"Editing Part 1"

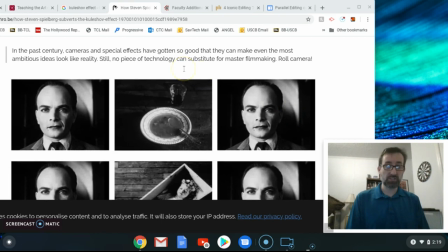(8:14)
But in between those two shots, the second shot is a bowl of soup. And as part of his experiment, most people looking at this came to the conclusion that the man must be hungry.
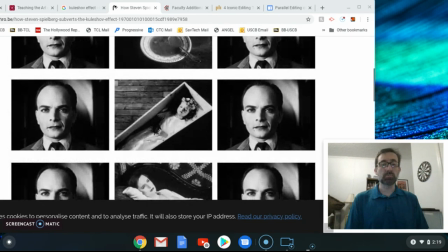(8:33)
So from there, as part of his experiment,
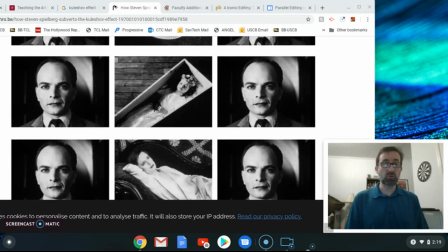(8:38)
Kuleshov took out that second shot of the bowl of soup and replaced it with a new shot. And in this example, we have a shot of a young girl in a coffin.
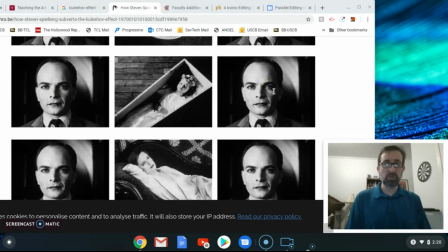(8:51)
Again, shot one, shot three, same image of that man, but the meaning now has changed.
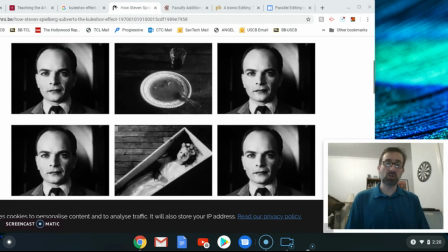(8:58)
No longer do we get people saying, oh, the man's hungry, as he was with the shot of the bowl of soup.
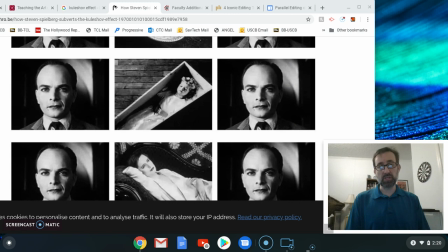(9:05)
But now the meaning has changed to people thinking that the man was sad, bereft with grief because of this new image of the young girl in the coffin.
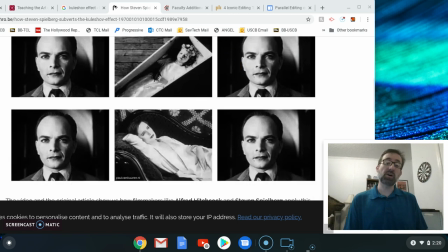(9:18)
And in the third and final part of Kuleshov's experiment,
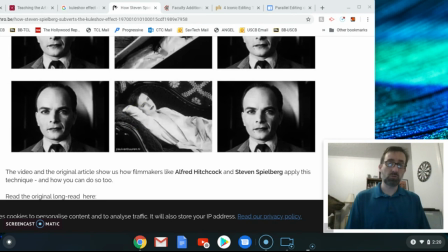(9:22)
he changes the second shot from the girl in the coffin to a young woman on a couch. And a lot of people took this to mean that the man was feelings of desire.
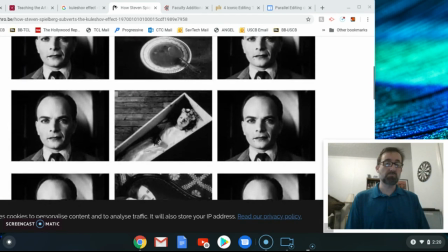(9:39)
So we see through his simple experiment of switching out
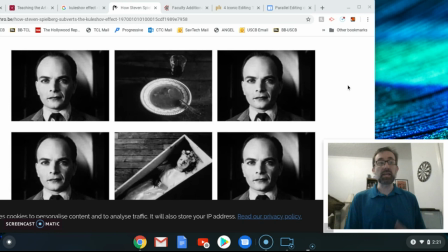(9:46)
one shot in between two other shots, that the meaning that the audience takes from that arrangement of shots changes quite drastically. all by doing something as simple as replacing one shot with another. And we get these different meanings.